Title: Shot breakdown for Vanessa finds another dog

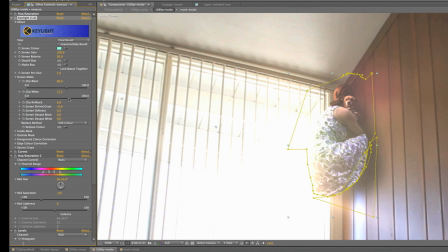Usually you bring the clip black slider as far to the right and the clip white as far to the left before things start looking bad. So like originally it started here, and you can see that there's still some stuff there. And then you just bring it up as far as you can.
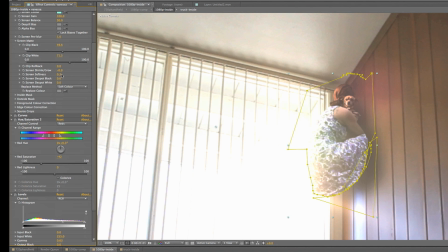And there's other little things that usually for me it's just sort of troubleshooting each time, trying to get it right. If I had a better green screen, I wouldn't necessarily need to tweak as many things, and it would look great already.
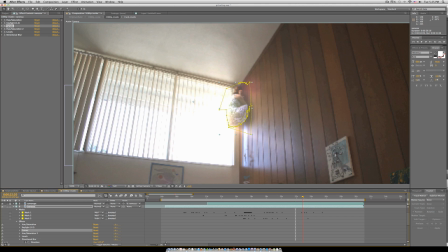There's a part in the shot where something flies by the camera. If I was gonna reshoot it, I would have had her look more over her shoulder. The idea was that she looks out the window and she's sort of controlling something to fly across. I found a truck image on Google Images,
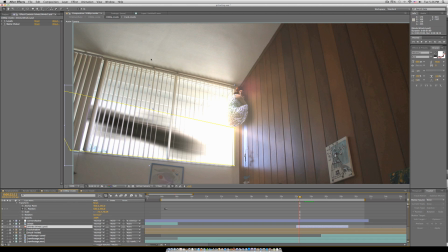I took a screenshot of the blinds right here, and then I went into Photoshop,
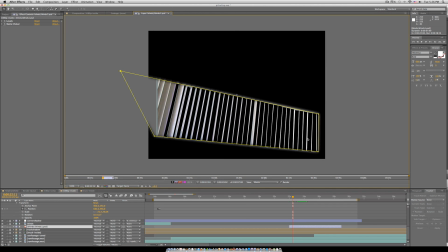and I cut the blinds out, and then I brought it back in as a Photoshop layer,
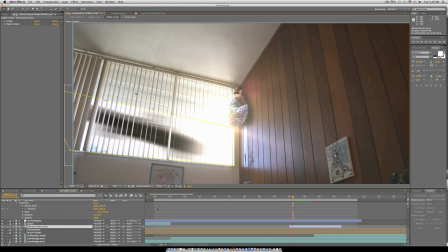and I put it over top of this and matched it so that I could put it over top of the truck. I duplicated the truck, and I made it into a shadow by adding drop shadow, and I clicked shadow only,
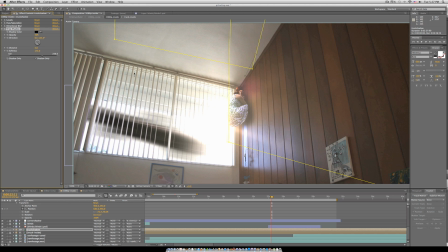and I moved it up here, and I made it bigger so that when the truck goes by, it sort of casts a shadow as it goes. And I also added a big directional blur so that because it's moving so fast across the frame.
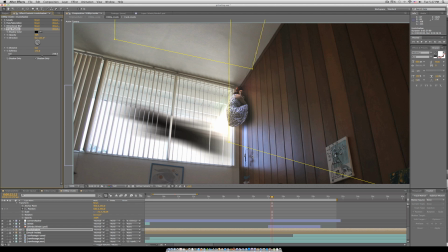When it gets to this point, it would be covering the sun up,
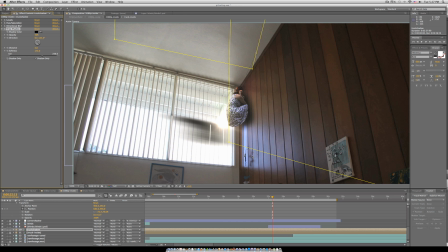so I just adjusted the brightness as it passes, so it gives a nice subtle little, as if it's actually there.
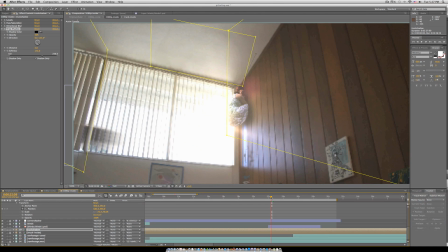And then, the sound design helps a little bit, but it's so, there's a lot about it that's so unreal.
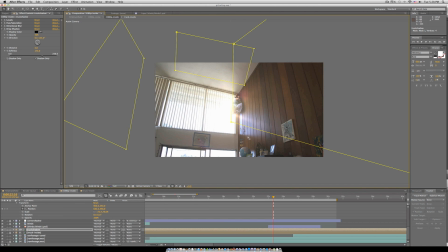Who knows if everything I'm doing is actually making things look as real as they could be.
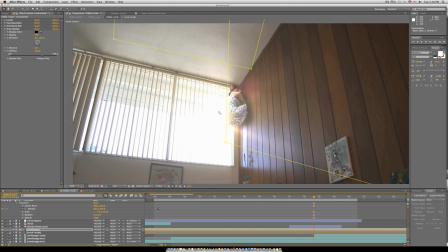I just saw this video the other day where
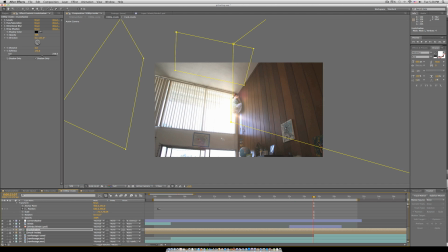somebody composited roller coaster rides over a cityscape that I thought was really cool,
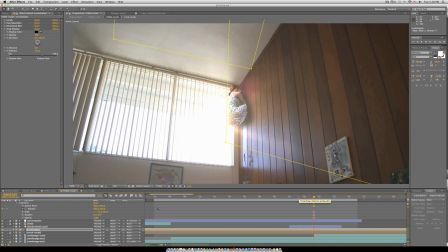and I would love to do more stuff like that where it's just putting random scenes in other scenes and make it look real. It always kind of fascinates me. That one did a really great job. I know it kind of breezed through this, but let me know if you have any questions.
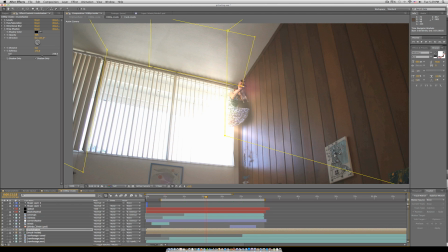I know this video is probably not the most impressive, but I thought it was kind of fun and very unique. Maybe not in the best way, but unique nonetheless.
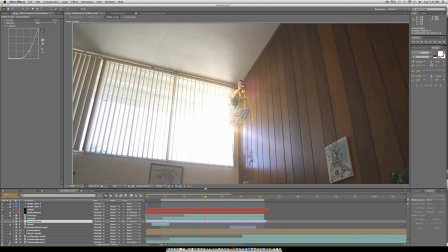Hopefully you can use these theories and my mistakes to make a better video that you can send to me as a response, and I'll put it up. Thanks for watching, and keep checking back and subscribe if you haven't already, because otherwise how will you know that I put new videos up if you haven't subscribed? If you have any YouTube videos that you think that I might like, or that are kind of in the same vein as my two channels, feel free to send a message to me. I would love to check them out. I want to play you another one.